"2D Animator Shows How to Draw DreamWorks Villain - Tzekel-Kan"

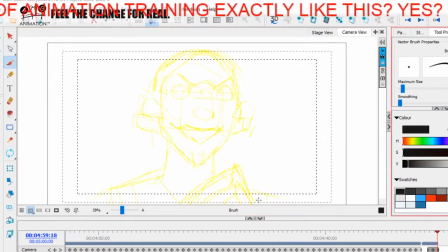If you be wishy-washy, your attack is not going to hit its target.
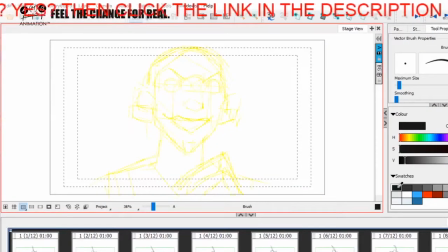And also, you're likely to get hit and knocked out yourself.
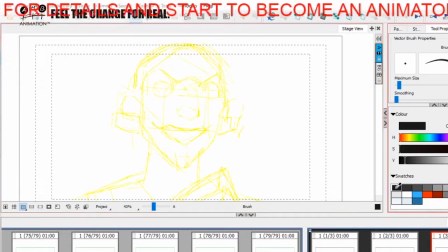And you'll have no substance behind your attack because there's no direct definiteness. And it's the same thing with this, really. you got to be definite with your stroke so now I've kind of got this construction underneath well this shape idea underneath I can now just draw what I see on top so here I can see
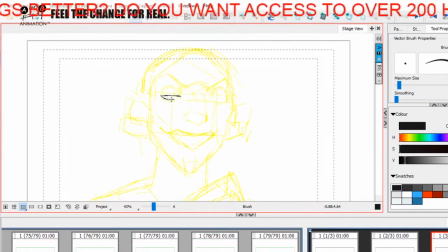like this eye okay so he's got this awesome expression here so we've got this like half not even half just like completely almost closed eyelids looking very very evil um hair like that so we've got this
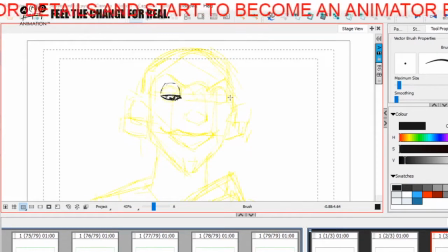kind of eyelid coming here i'm just going to heavy the top i'm always going to be a little bit slower on the eyes because that's where you know the the they say the eyes are the window to the soul that's where the personality is going to come in so i'm just going to be a little bit slower
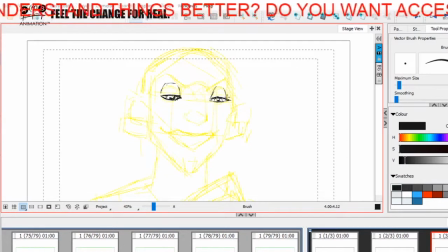here to get these um right but you know make sure that they're definite strokes tell yourself the the when you're drawing tell yourself i am in control the pen or the pencil goes
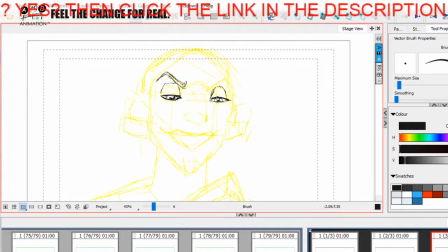where i tell it to okay and that way you know just feel confident about what you're doing okay i've never drawn this character before the movie came out when i when i was already working in the animation industry so um never
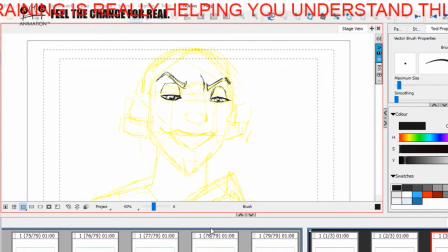really um although i have a lot of respect for these newer films i don't quite have the same level of awe as i do of the old stuff so i never really made an effort to study from any of these right so up here we have this this is good because from anatomy
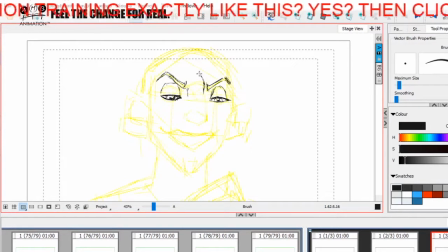wise okay we have his nasal bridge so this line nasal bone so he's got a really high nasal bone coming up here and his nose comes in the middle here like like that and it sort of comes together and they really you can see the anatomy and the design of this nose as
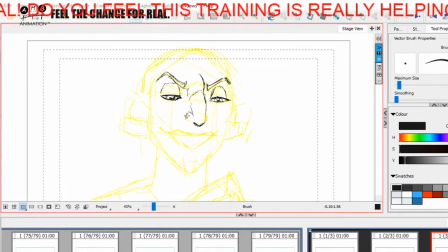they've got the the nasal cartilage really working in this drawing on either side like that it's really quite nice and what this nasal thing does is it allows the facial paint the face paint to come
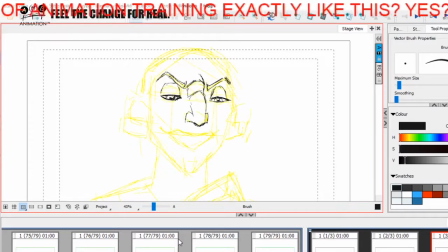over his face like that there so you can really see the construction at work here but being utilized to make the tattoo on his face I'll talk about that a little bit late a little bit more here because we've got the zygomatic okay the
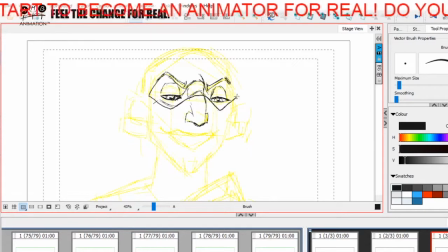zygomatic bone coming in here so when we draw you often see me talk about this face mask because at the side we've got these zygomatic bones okay um so that's the only reason I'm going slow because I'm I'm revealing these secrets to you guys here okay so what they've done here is they've got this tattoo
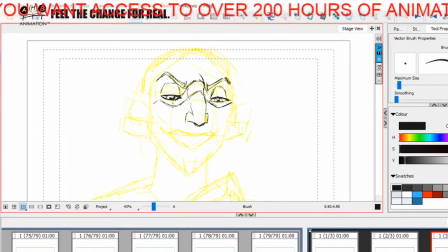okay that's coming along this face mask to give that's how the animators and the cleanup artists will have maintained consistency of the character because of the formula of just using anatomy to get this zygomatic face mask coming in on the character.
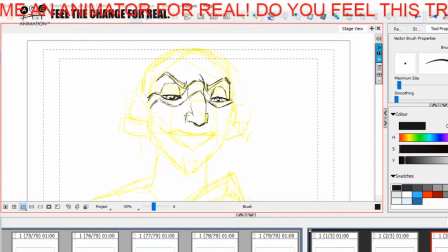Now I'm not going to do the side of his face just yet because I want to focus on this foremouth, okay, which is very very interesting, right?